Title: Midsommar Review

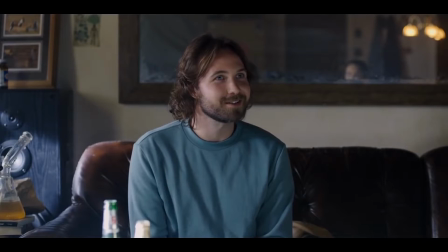Midsommar, written and directed by Ari Aster, is arguably more divisive than his 2018 familiar horror hereditary.
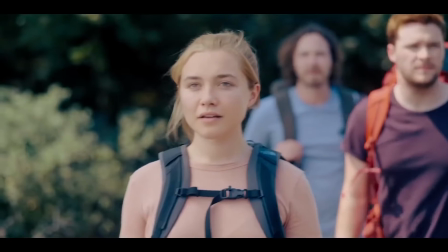With its 140 minute runtime and slow pace, viewers familiar with Hollywood's fast-paced,
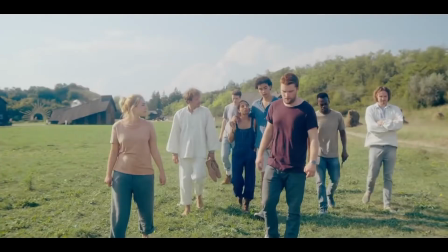action-packed style may be left a little underwhelmed despite how beautifully this movie is shot.
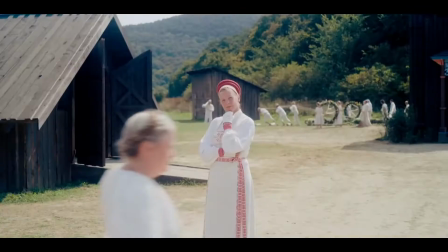Narratively, the film is a slow build, with the first 20 minutes providing a setup that's rarely explored or even referenced again.
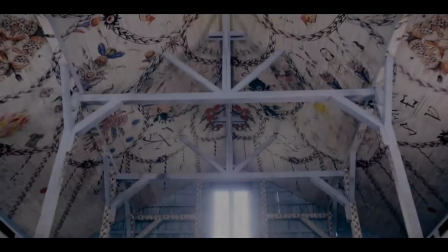Its complex and mildly convoluted series of events have only as a device to make us care about Dani.
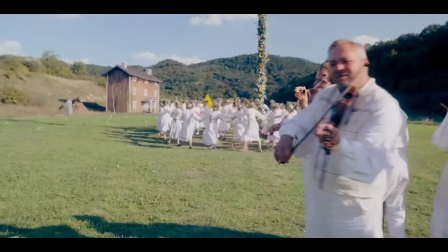Forgetting this setup feels like a missed opportunity from Asta to explore the themes of grief in greater detail, an aspect covered significantly better in Hereditary.
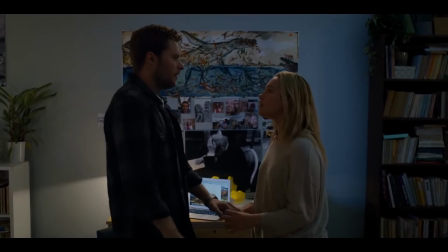The two key themes in this narrative are that of grief as well as navigating complex, toxic relationships.
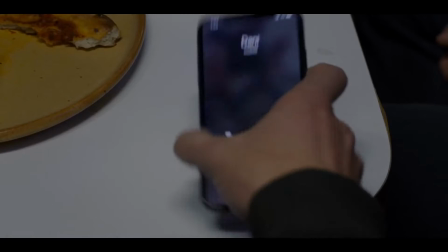Midsommar explores the theme of relationships far better, centering on the relationship between Dani and her boyfriend Christian.
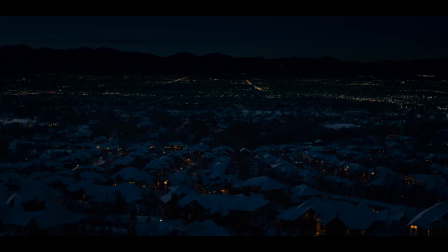Beginning with Dani in a cold, isolated society, surrounded by lonely streets and muted colours,
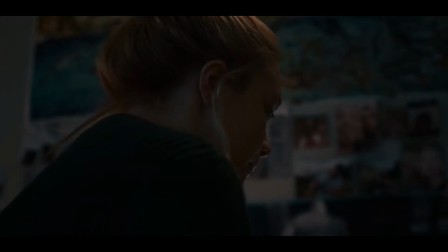her detachment is apparent in her first phone call with Christian.
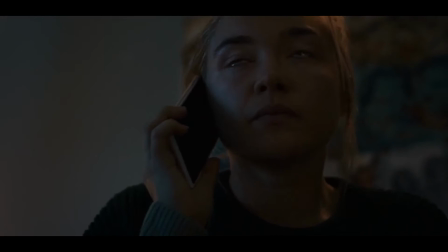The camera is set squarely on her face, without a single cut to him, implying that she's talking to somebody who isn't fully present.
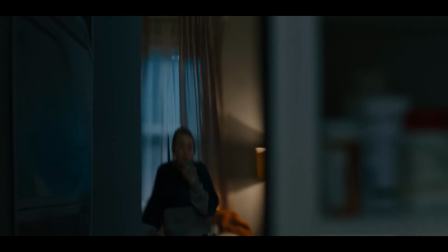Several other conversations are shown in mirrors, which could imply that people aren't really connecting and are only seeing each other's superficial public face.
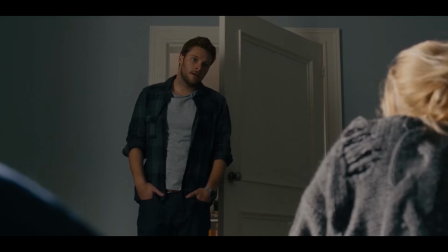Throughout, Christian is constantly trying to get away from her, even forgetting her birthday and pressuring her to take psychedelics.
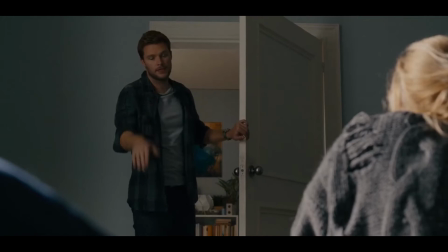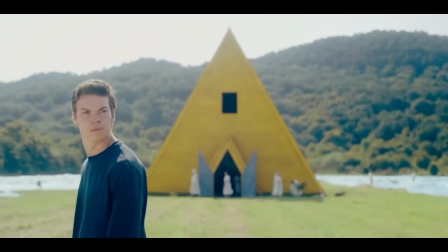In contrast, the unity of the Hager Cult provides a sense of connection Dani has been longing for.
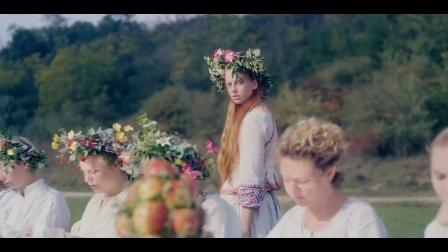As she listens to the Elder explain how they view life as a cycle, and having recently lost her whole family,
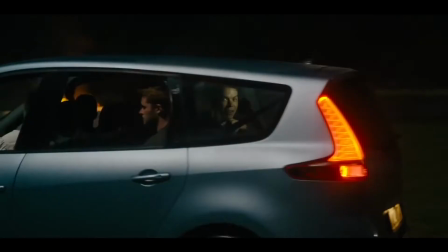the idea of life being a circle of rebirth is attractive and we see Dany becoming increasingly immersed in the harder culture,
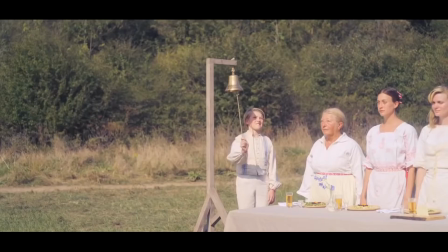finding a community she craved. Dany's increased indoctrination into the cult is mirrored by her increased immersion into nature.
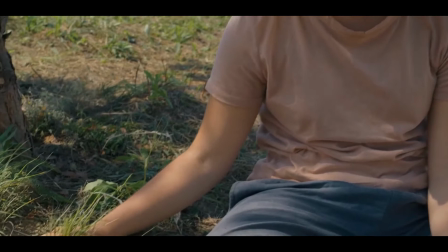This begins psychedelically when she hallucinates her hands growing grass, and then her feet turning into grass.
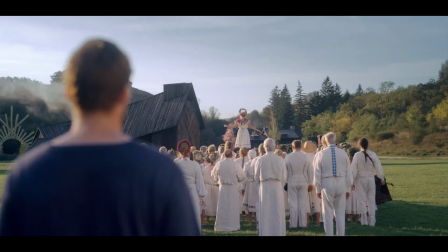Over the course of her May Queen rulership, She becomes covered with more and more flowers, to the point of absurdity,
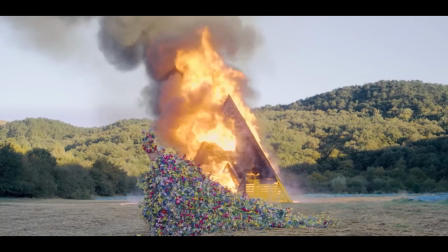where by the end, she has almost entirely disappeared into a gown and crown,
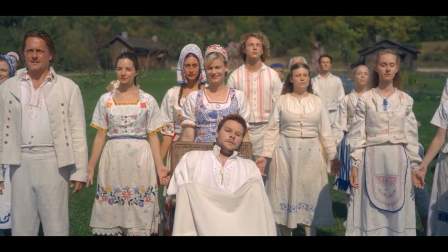with bright blossoms symbolising her surrender to nature and this agrarian society.
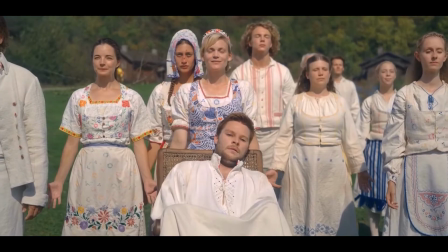Her new fidelity to the Haga is evident when she picks Christian rather than a Haga to be the ninth sacrifice.
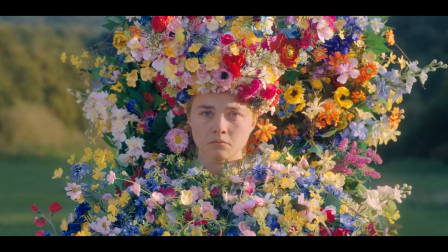As she watches the burning, she experiences pain, but like the Haga, she also experiences joy.
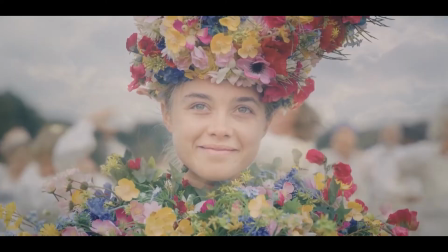She's watching the vestiges of her former life crumble and can't help but smile as she is free to start anew, in a community where she can belong.
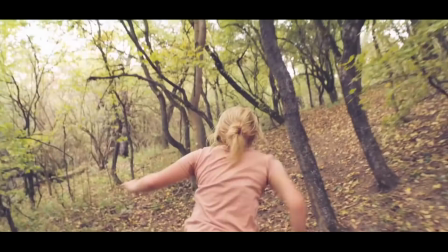Asta depicts the Haga clan as the precise answer to everything wrong with Dany's life.
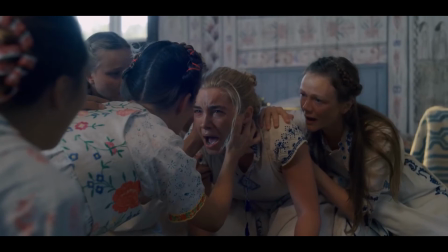She's offered complete acceptance and total empathy as they share her pain and joy, operating as one.
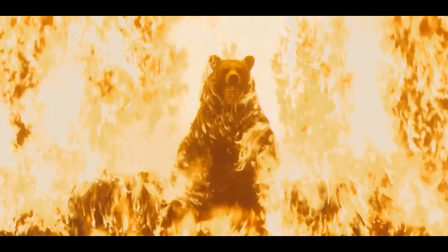This all poses the question then, is there a deeper meaning to be explored or is it all bare carcasses and no substance?
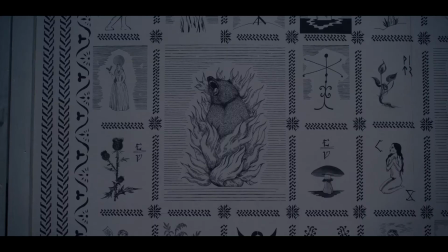Midsommar's simple narrative is elevated by its approach, making the story feel bigger and broader than its confines.
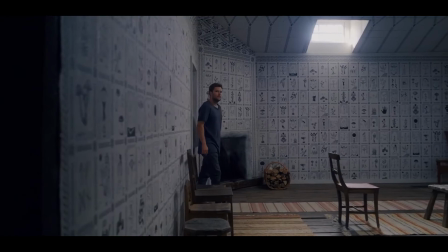The background, set dressing and artistic renderings provide an added depth,
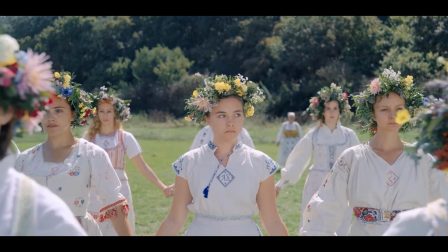such as each character being represented by a Scandinavian runic symbol stitched on their clothes.
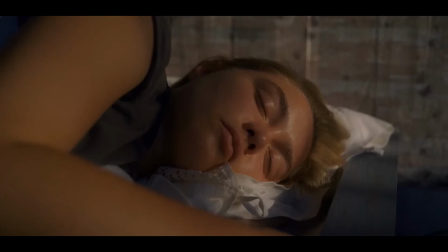The film is constantly playing into and subverting our modern secular aversion to mystical traditions.
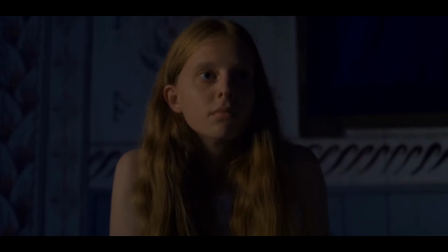Religious worship has become increasingly alien to many of us, and we tend to see ritual acts as primitive or potentially barbaric.
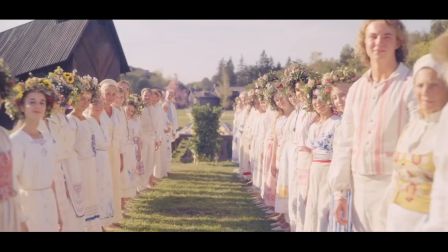The fact Ms. Starno Monsters takes the form of religious Swedes instead of serial killers
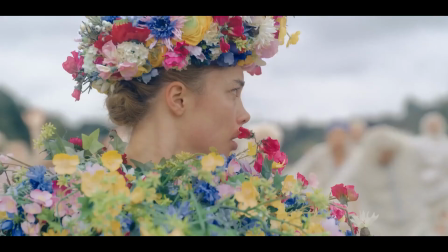or fictional horrors speaks volumes about our society's fear and aversion to culture.